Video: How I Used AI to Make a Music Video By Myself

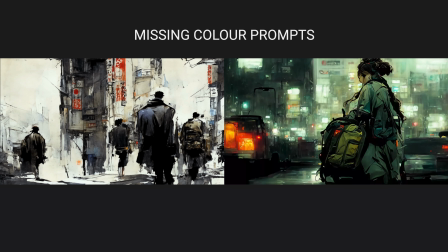4:05 And there are many, many instances where this went wrong and I had to make multiple variations. That way I was able to create relatively cohesive and consistent backgrounds and environment for where I wanted the sequences of this video to take place.
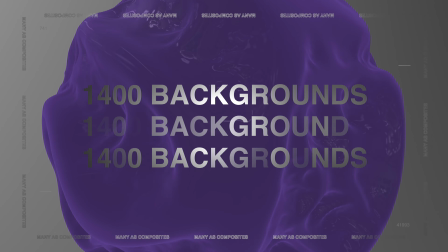4:21 All in all, I created something in the region of 1,400 environment prompts to get consistently what we see throughout the course of the video. And it might seem like a lot, but if I was to try and create this, I would have to have done each one of those manually and drawn it manually and designed it manually. It's simply not feasible, but AI made that.
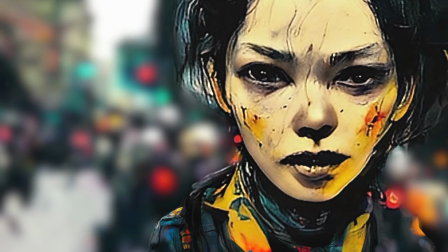4:43 So once we've got many of these backgrounds and environments we want to use to tell our story, we need character and people to go in it.
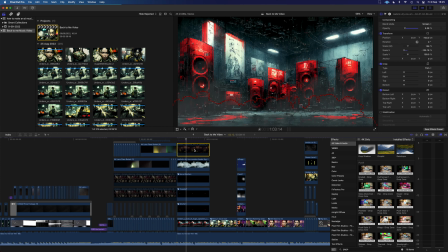4:51 And in some cases, I could use the same environment prompts and then use the image prompt of the environment to generate people that would then fit in it. And that's how I've done a lot of the crowds and individual standing. A good example here is the woman playing a violin.
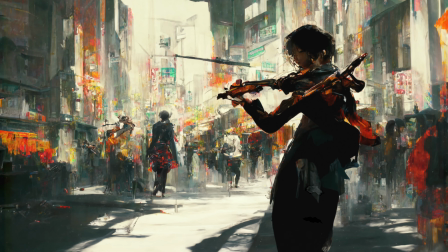5:06 We had a lot of trouble creating a violin in the similar art style, but there's enough there with the impression and the sound to give you the idea that there's a woman standing in a busy street playing the violin. It works well. I would just like to note here, she's also animated ever so slightly, just over a couple of frames to add a little bit more movement.
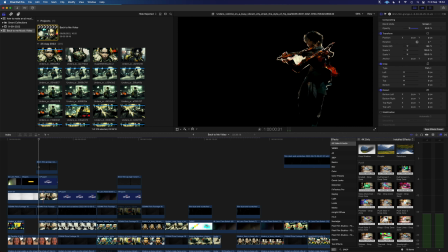5:30 There's depth with the background where the background's separate and she has been removed by using a mask, and then she's animated. I used a tool from Motion VFX called M-Puppet.
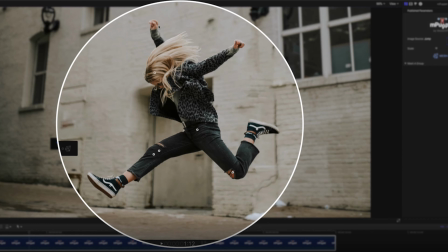5:41 This allows me to add sort of an animated spline down the masked part of an image and smartly, again, kind of using AI,
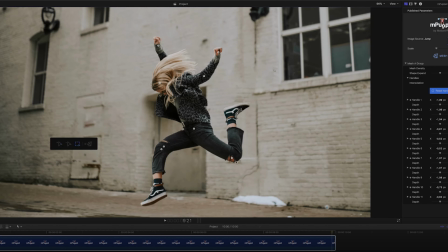5:50 manipulate it so that when one area moves, the relevant attached areas would move in a cohesive way to that.
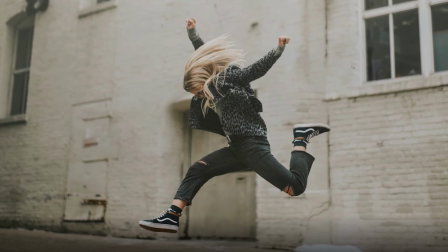5:57 And that's how many of the small, quick animations have been made to add movement and feel to the individuals that have been placed in the scenes.
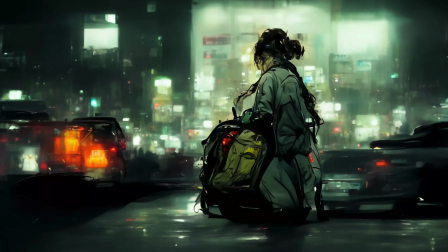6:05 So far we're using AI-generated scenes with AI-generated people in scenes, and we're using masking to change their position, move them around, and have essentially a false depth of feel in an AI-generated image that we can then control. And the way I've done a lot of this focus shifting is the same process with masking, a little bit of the Motion VFX M-Puppet animation, and then on the background using something like a Gaussian blur, just keyframe to adjust slightly as if the shot was focusing as the two parts move away or shift from side to side within that same frame. When we first enter the nightclub style venue and we've got essentially our main protagonist, or that's the relationship you're supposed to feel, is dancing.
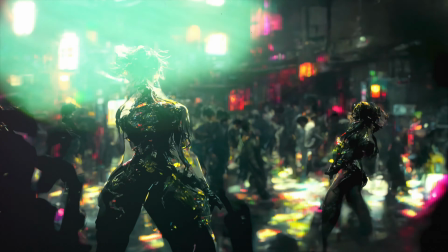6:56 That was done in a similar way that I have a couple of different backgrounds to simulate the feeling of light changing, or club lights giving a different perspective and feel as they alter,
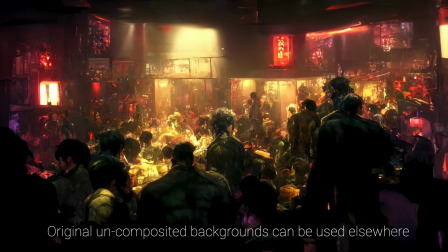7:08 but it's actually 2 or 3 completely separate backgrounds because I couldn't generate a light change with the AI and maintain
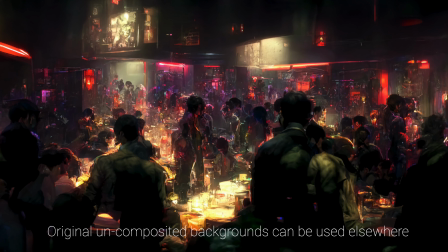7:15 everything else in the same space. Another limitation, but we overcame it, I think, fairly well.
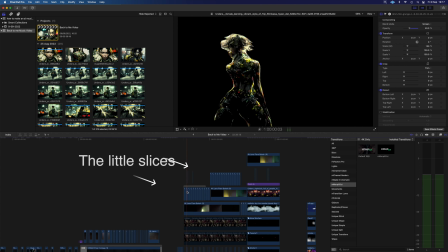7:20 Girl then is created separately or via various prompts and recycling to be dancing.
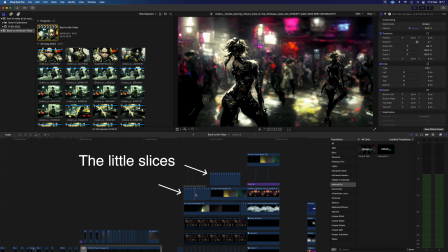7:26 I was then able to build an animated sequence of movement that looked like it was always the same figure and that she rotated and danced.
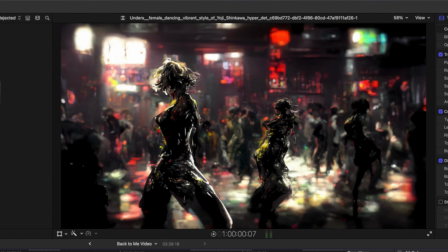7:34 And for a couple of frames, we even get like her hair flicking into a quick face profile before she turns back round.
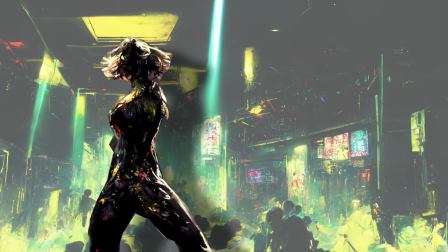7:41 Now to then simulate the kind of club environment, I've very simply got pure white shots of a strobe light with various opacity changes, and they're happening just for a single frame, but they can happen in certain depth, right? So we can have it happen on the background with our main figure in front, and then we can put it in front of our main figure to simulate the light moving forward.
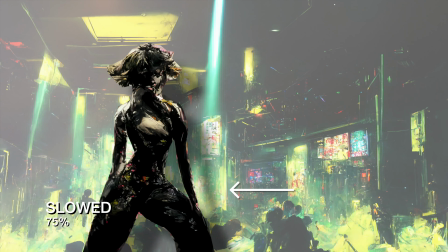8:01 This works really, really well. By doing this and then adding things like drop shadow into our animated characters,
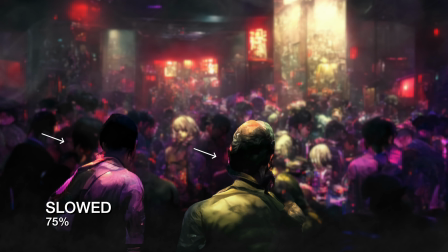8:09 when the lights flash a depth of field, we can quickly add that shadow in.